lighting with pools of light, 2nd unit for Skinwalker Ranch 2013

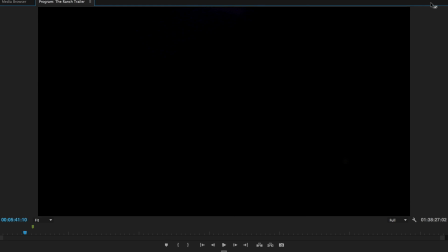This is a couple different takes, but I didn't end up. There was one where he doesn't cover the light just to make sure we had it.
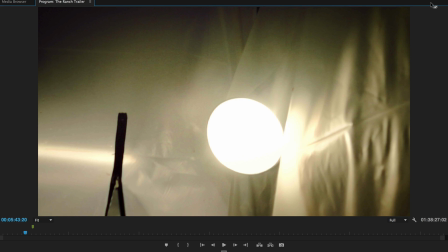And then we go back out where the camera guy, aka me, is supposed to back out all scared,
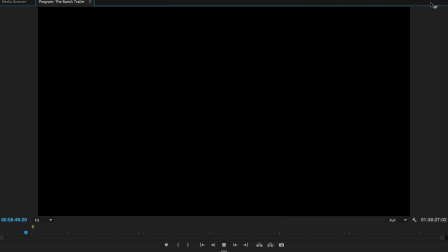don't know what's going on, it's flickering, again, going through these pools of light, trying to make it as crazy and creepy as possible, and then this entity alien comes and gets me or something.
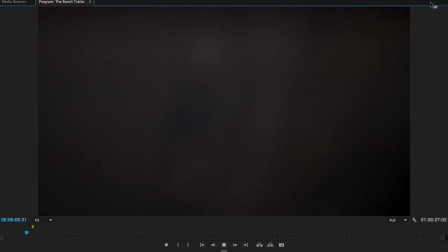And I fall down. I literally fell down like 12 times for the director.
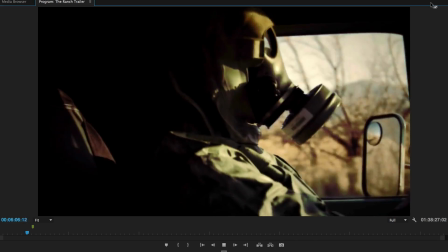Oh, there it is. So anyway, we're back in the van. I think this is all raw now instead of colored.
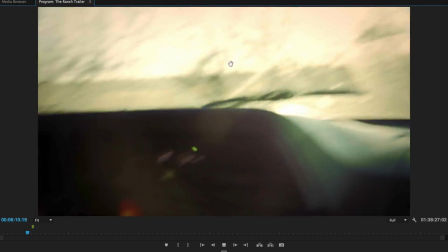Let me just jump down to my sequence and see.
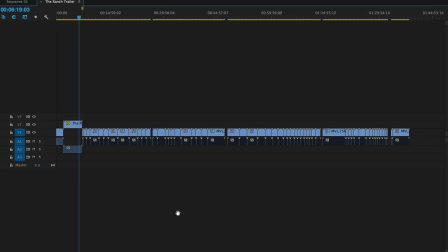No, this is still a little bit of colored. So there we go. So there's the sequence. We got some steam going on in the, oops, sorry guys, in the decontamination room.
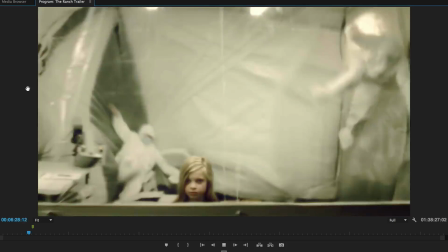A couple of, okay, so here's our stunt scene. Boom. And we had to time that light flicker as well.
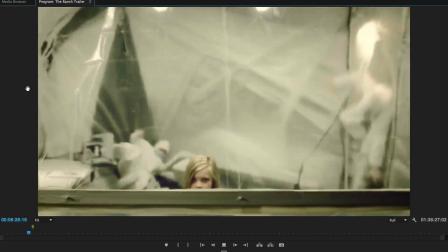Boom.
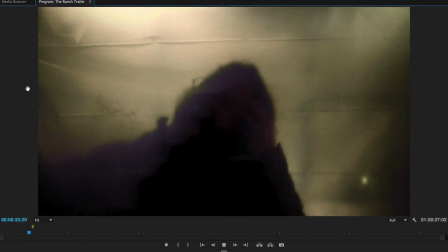And head explosion. Ready? I think it happens right here.
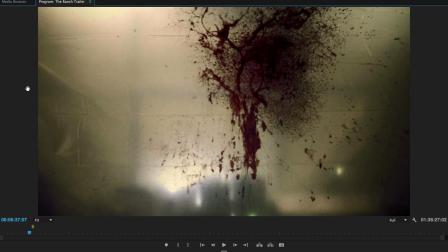And I'm not a big horror film guy, but let me just tell you how this happened. So after all was said and done, we took another sheet of clean plastic out in the middle of the field, lit it up, just kind of as flat as possible, and then we took a
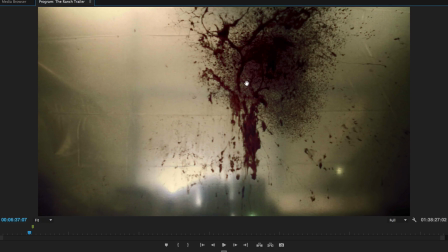watermelon or something, drilled it out, put a bunch of dye in it, put a dry ice bomb in it, and blew it up. So we had a practical element you could composite on top of there. So kind of fun.
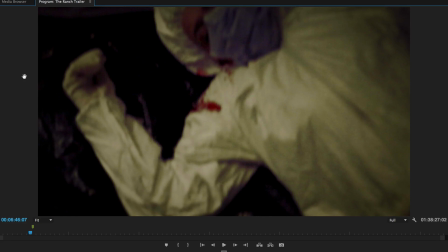All right, so there we go. Moving on. Okay, this is the, oh, this is when the scary chick happens.
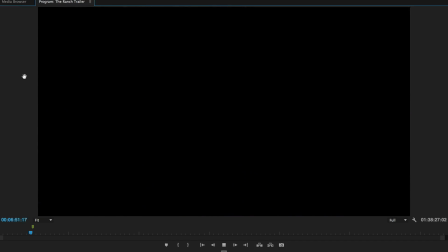So again, flickering all of our lights. Trying to show here. There's a lot of set dressing that happened on this show, so it took us 2 nights to do. Again, there's some anchor lights to see what's going on.
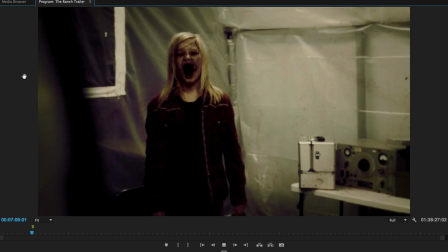There's our scary girl. She gets all scary. And then I run away.
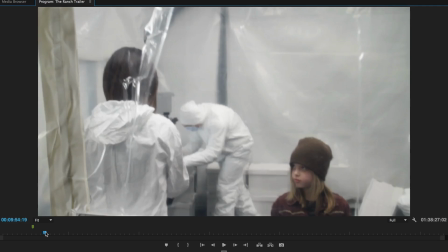So that is about it, guys. Oh, here's our raw stuff.
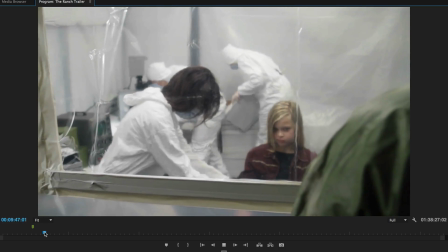So I was wrong before. I apologize. This is our raw footage, so we're plenty clean here.
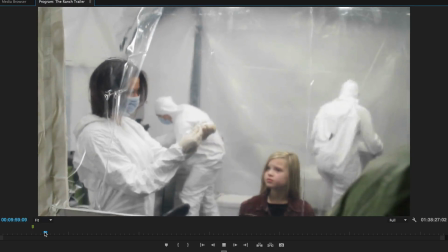Much brighter than before, so you can see that we have not as much contrast.
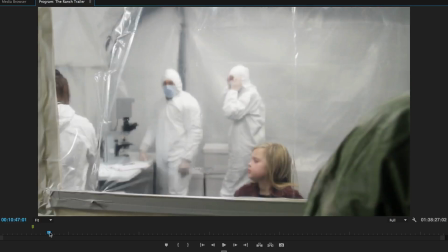Fast forwarding. Let me zoom forward and see what we have as far as any more.
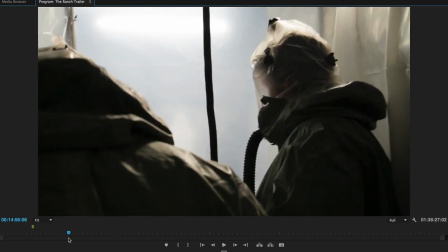I don't really have any behind the scenes footage. I wish I had gotten more.
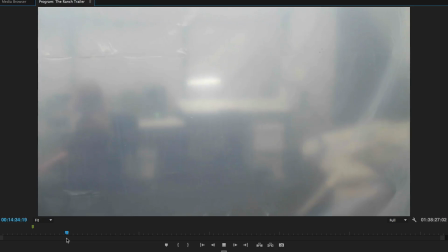There we go. I wish I had gotten more kind of wider shots showing the setup of the tent and of the van and everything, but
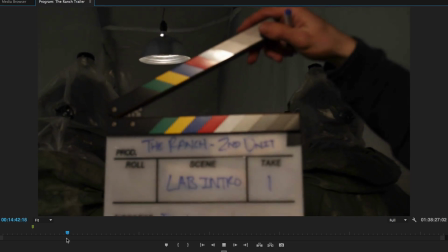it wasn't to be that day. So here we go.
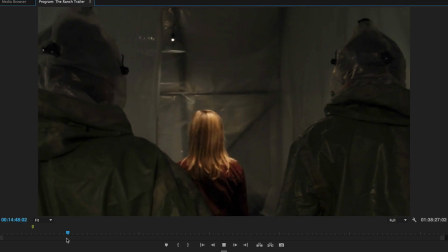You can see just our lights up there going through as they walk through.
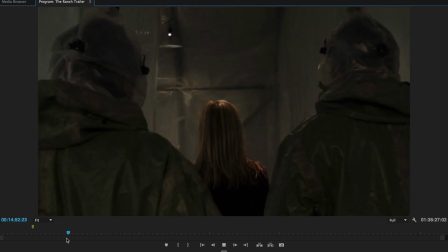So this is our non-graded version.
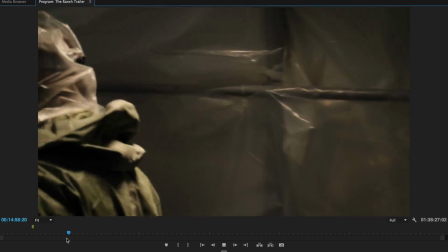And I'll jump back over to our graded version right afterwards.
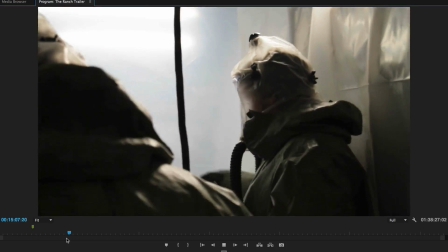So this is a great example of just using practicals, kind of playing with the light.
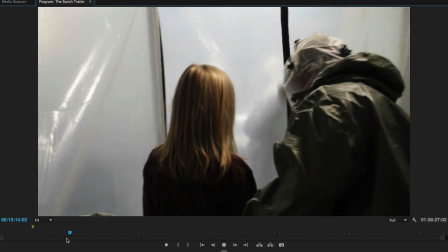Again, not being afraid to have some dark and shadows to work with.
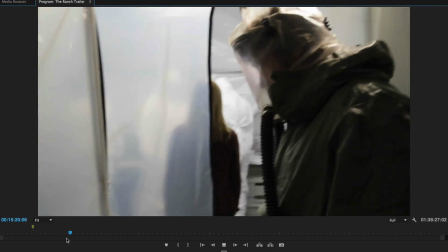From a cinematic standpoint, you know, the nurse looks kind of boring, her face looks boring, but
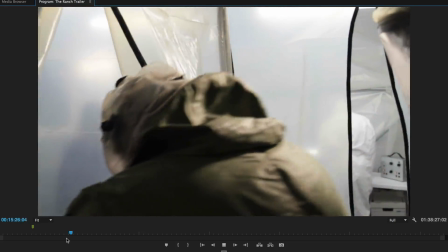we're not worried about that because we're more about the room they're going into.
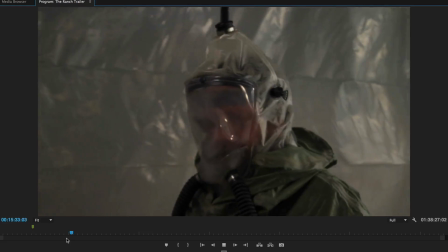In this room, I think we had a 2-bank Kino on the ceiling shooting down, just to kind of give it some ambient fill.
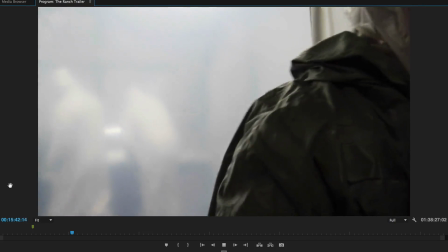And you can see I had a couple of there's our Kinos in the ceiling,
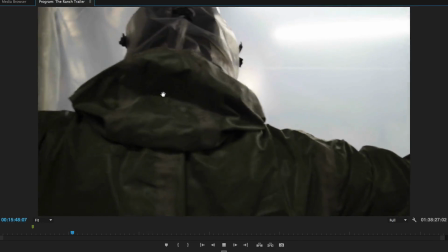and there's a Kino on the wall, and my other 2-foot Kino on the other wall, like I had said previously.
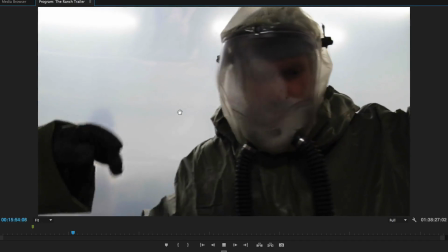And it was kind of cool to have these clear plastic walls, because we could shove these Kinos back behind the plastic and have it be a nice diffused source.